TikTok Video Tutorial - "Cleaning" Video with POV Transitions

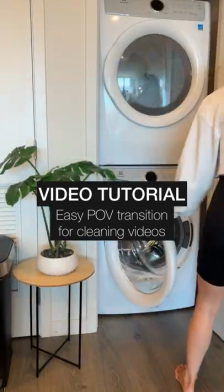[0:00]
If you want to learn how to make a video like this, I'm about to show you what I do step-by-step as a full-time content creator.
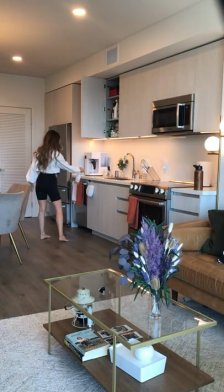[0:06]
I always start by turning on all the lights in my house, and then I clean my camera lens and set my tripod up.
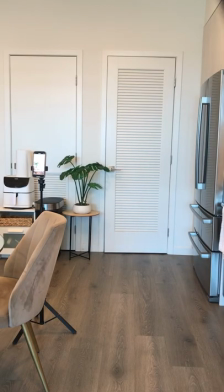[0:11]
This had two points of view. I filmed one single video for point of view one, and then another one for point of view two.
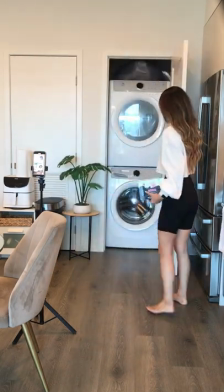[0:16]
So point of view one, I open the laundry door, I'm holding out the laundry detergent sheets in front of the camera,
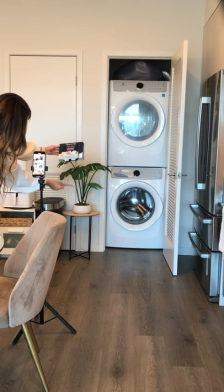[0:22]
I have a video of me pulling it out, I'm just doing basically what I would be doing regardless, I'm just documenting it.
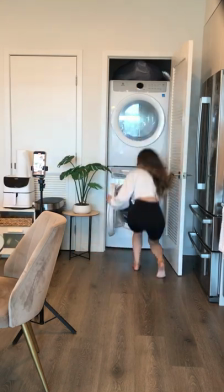[0:27]
So I walk towards the washer, I throw the detergent sheet in the washing machine,
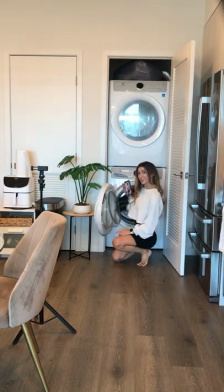[0:31]
and then I grab my phone and create a new video for point of view 2, putting my phone in the washing machine and starting all over.
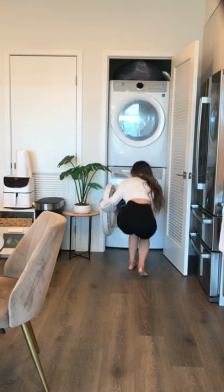[0:38]
I walk towards it, I open the door, I throw the sheet in, and I walk away. So I did the same motion two times, two different points of view.
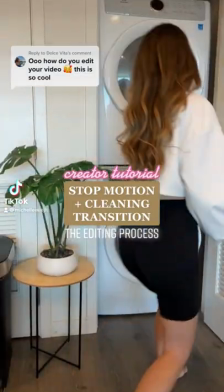[0:45]
I will show you how to edit the video together. Part 2 of showing you guys exactly how to create a transitional video just like this, here's my editing process.
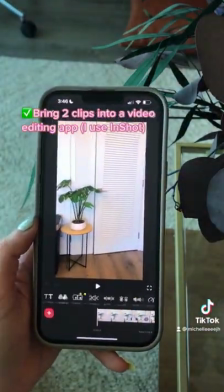[0:54]
I used the app in shot and I brought the two clips into my timeline and because I did have that stop-motion Technique at the beginning where the first
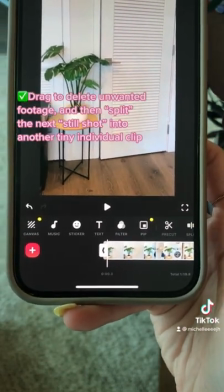[1:02]
three shots were not me doing any action I split a little bit of that still shot from the video into its own clip and
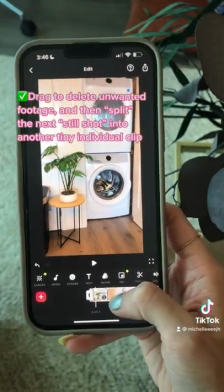[1:11]
after I opened the door I split that little second into its own clip as well So that looked like the door opened by
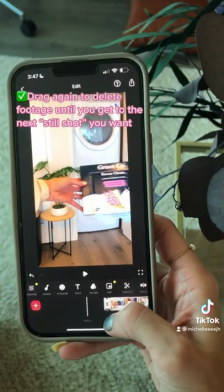[1:17]
itself as you can see here And then I drug and deleted all the footage that I didn't want before getting to the laundry sheet shot.
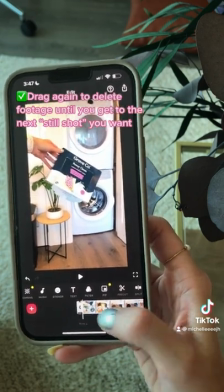[1:24]
I basically wanted the third clip to look like a photo where I'm like being super still holding the laundry detergent Grove branding.
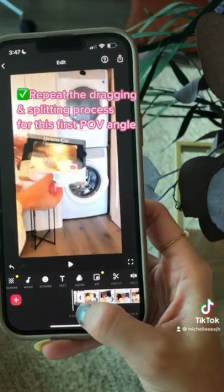[1:31]
And then I drug and deleted it until I was actually pulling out that laundry sheet.
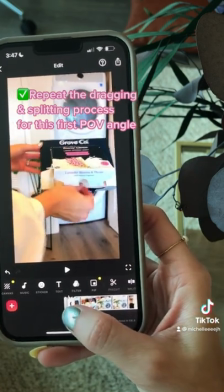[1:37]
It's also ASMR. It has a really nice sound to it.
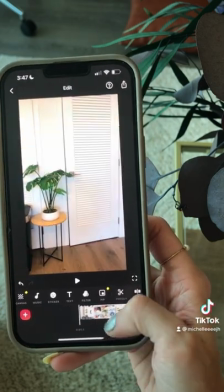[1:40]
And I watched the video through to make sure that these first four clips were what I wanted before walking towards the washing machine.
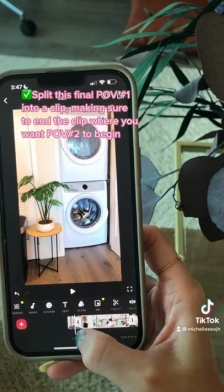[1:47]
So now I just deleted all of the footage that I wasn't going to use until
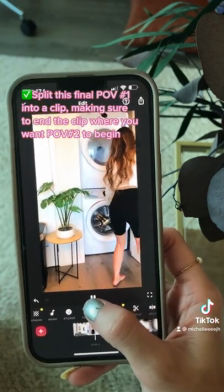[1:51]
I get to the frame where I'm actually walking to the washing machine and opening up the door.
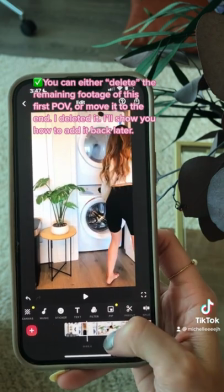[1:56]
So once I found that, I wanted point of view 2 to come into play.
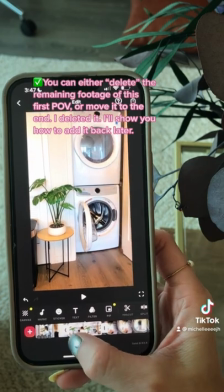[1:59]
So I split this part into its own clip and I did delete the rest of it, but I'll show you later how to add it back.
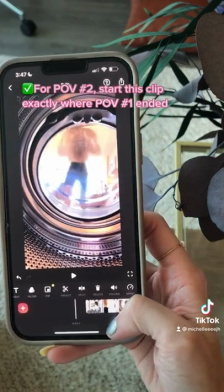[2:06]
Now I'm at the video clip number 2, point of view 2, where I am walking towards the washing machine and you're actually in the washing machine washing me.
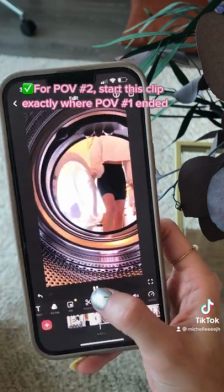[2:14]
So I deleted all the footage before and I wanted this to start exactly where the last clip ended from point of view one.
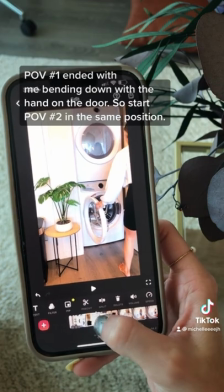[2:21]
In point of view one, I was bending down and throwing the laundry sheet into the washing machine.
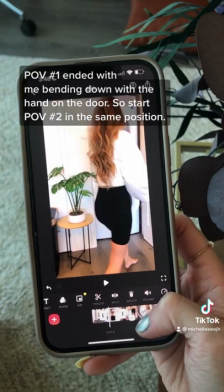[2:27]
So for point of view two, I wanted that same motion but from the different angle.
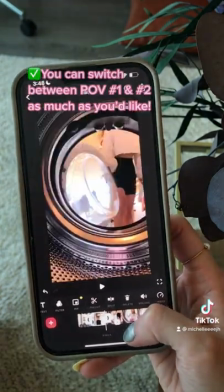[2:32]
Then once I got that looking seamless,
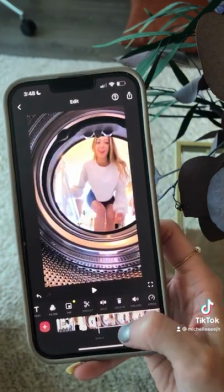[2:34]
I went ahead and started to chop up the other point of view one to incorporate it and switch back and forth between the two.
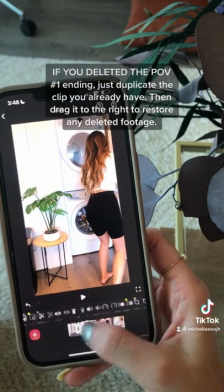[2:41]
And since I had deleted point of view one's remaining end part, I just went back and I duplicated the shot that I did have.
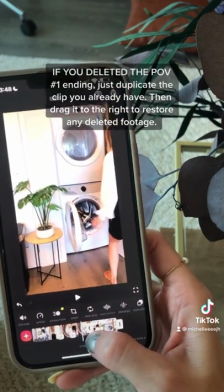[2:49]
And now I'm just going to drag out the timeline, essentially restoring that footage I deleted and finding where I left off from point of view two.
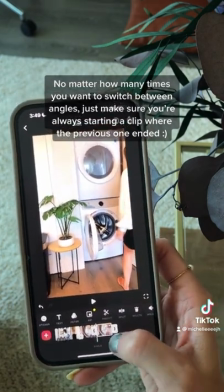[2:58]
I know it gets confusing, but essentially you just want each of the two angles. You can do as much or as little as you want.
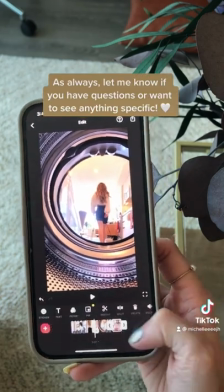[3:04]
You want them to match. You want every action you're doing to make sense. And that's basically it. and this is how that video ended up turning out.